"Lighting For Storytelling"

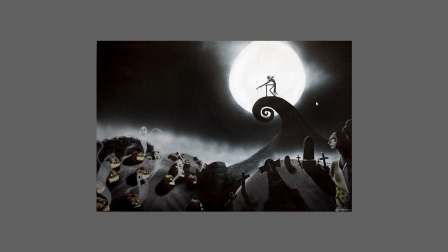(12:30)
So in this example, once again, we have a pretty busy scene, and the central character is actually very small in the frame, but your eye is immediately drawn to him because he's silhouetted by this huge moon behind him.
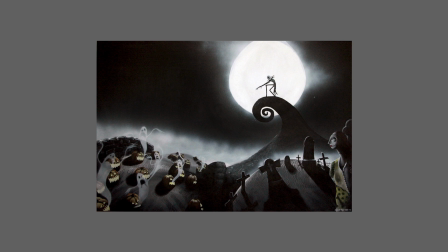(12:42)
And in this particular case, when you need to draw attention to something which is very small in the frame, you can see that the silhouette and contrast is a very effective method. In fact, Tim Burton is so keen on this particular technique that he used it again, and again, and again.
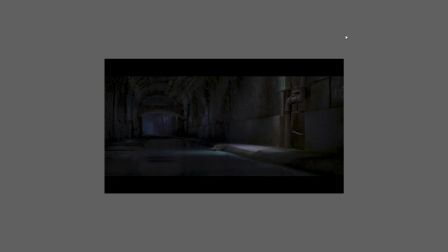(13:00)
Another device that's very commonly used in films and animation is a simple spotlight. Now this might seem really obvious, it's almost theatrical in its obviousness, but it's something that you will see a lot if you look for it.
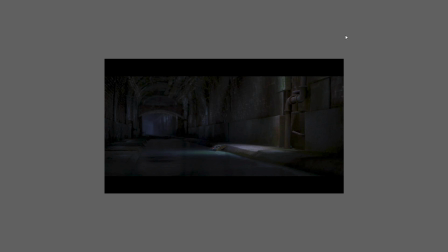(13:13)
So this example is from Ratatouille, and you can see why the spotlight was used in this particular case, because the character is absolutely tiny in the frame in this vast sewer, so it's important for you to be able to find him quickly,
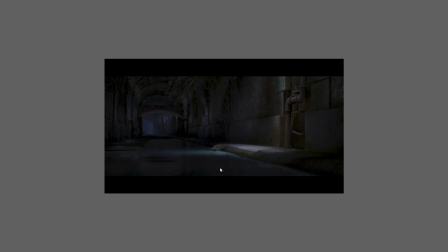(13:28)
which is why the lighting artists have simply placed him under a spotlight. It's a device actually that was used repeatedly in Ratatouille.
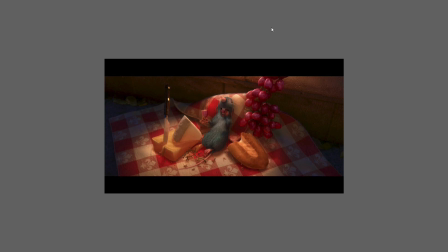(13:36)
I'll show you a few more examples. Here you can see, even though the character is much closer to the camera in this shot, they've put a spotlight around him so that you focus immediately on what's important, which is the character and the food all around him, and everything else simply just fades to darkness.
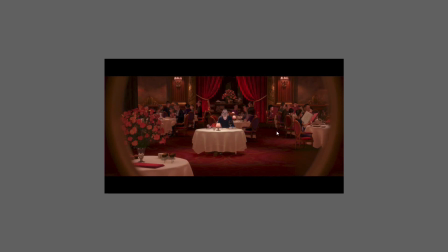(13:52)
And here is another shot, and I really like this one because this is a very busy scene, but thanks to the lighting, you find the important character straight away. So you can see that what they've done is they've put a spotlight around his table. Now there's other spotlights in the room as well, but this one is visibly brighter.
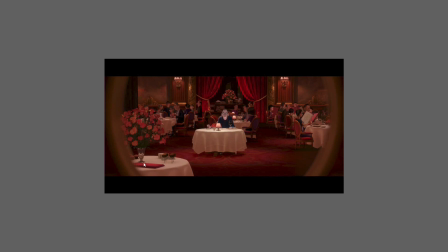(14:08)
You can see that the top of this table is lit much more brightly than any of the other tables, including the one that is closest to the camera. There's also table lamps dotted throughout the scene, but only the one on the main character's table actually is bright enough to light the underneath of his face. So with a busy scene like this,
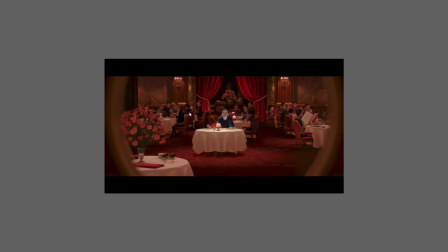(14:26)
a good lighting artist is going to use contrast in order to focus the viewer's attention on what's important and always concentrate the maximum amount of contrast where it's needed and have much lower levels of contrast in other areas of the scene.
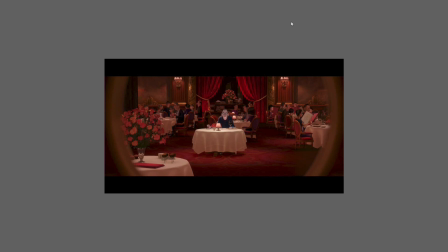(14:42)
And sometimes the technique is as simple and basic as simply shining your brightest lights on the things that matter the most.
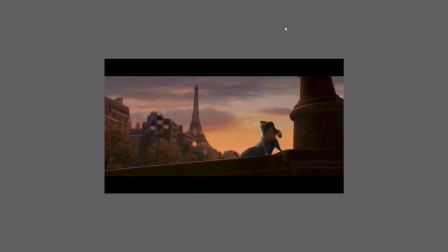(14:51)
And finally, in this shot, we have an interesting variation on the spotlight technique. It's not an actual physical spotlight in this case, it's a spotlight made with the sky. So we have the brightest part of the sky, which is directly behind our main character, so that the eye immediately focuses on him.
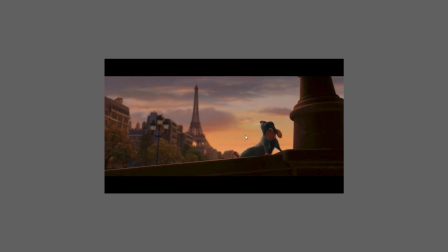(15:11)
It's a variation on the silhouette. It's almost a combination of the spotlight and the silhouette techniques. And the secondary elements of the scene are simply there to give you a sense of location, but your eye is drawn to the area of high contrast, and the lighting is there to tell you that it's the character, not the environment, that's important in this shot.
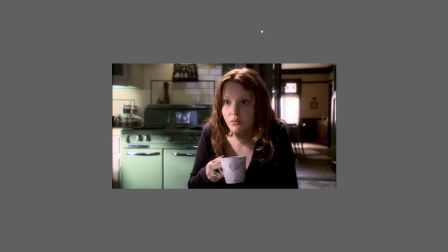(15:31)
Something that you'll very often see in film and television is a more subtle use of the spotlight device, and that is to use a light to specifically pick out the face of the character or characters within the shot. So this particular example is from 6 Feet Under, and I've got a few other examples.
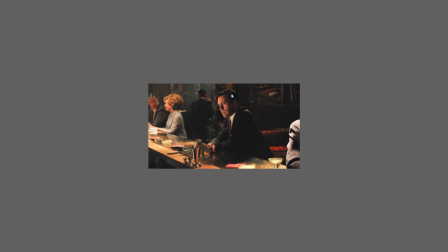(15:50)
This one is from Mad Men. You can see that we've got again a relatively busy scene, but Don Draper's face is being picked out very specifically with a spotlight kind of device.
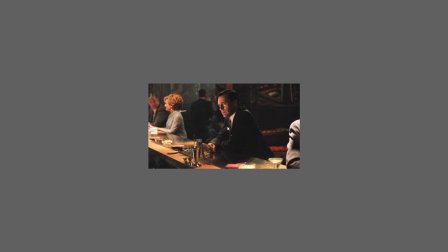(16:01)
And of course the fact that he is being contrasted against the very dark background behind him helps to draw the eye even more strongly.
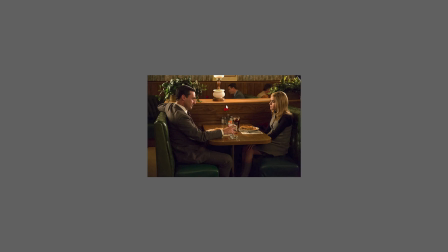(16:11)
Here's another example, and in this case we've got motivated lighting because there's a light fixture here, but you can see that the characters' faces are very clearly picked out against the background behind them.
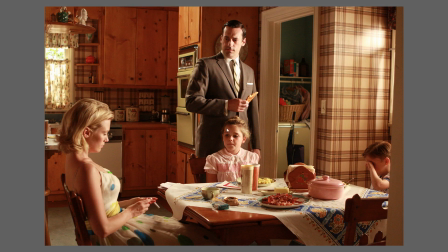(16:23)
And another example from Mad Men, and once again you can see that the characters' faces have direct light shining on them, which invites us to look at the faces. The rest of the scene doesn't have direct lighting on it. It's only the characters that have this kind of lighting.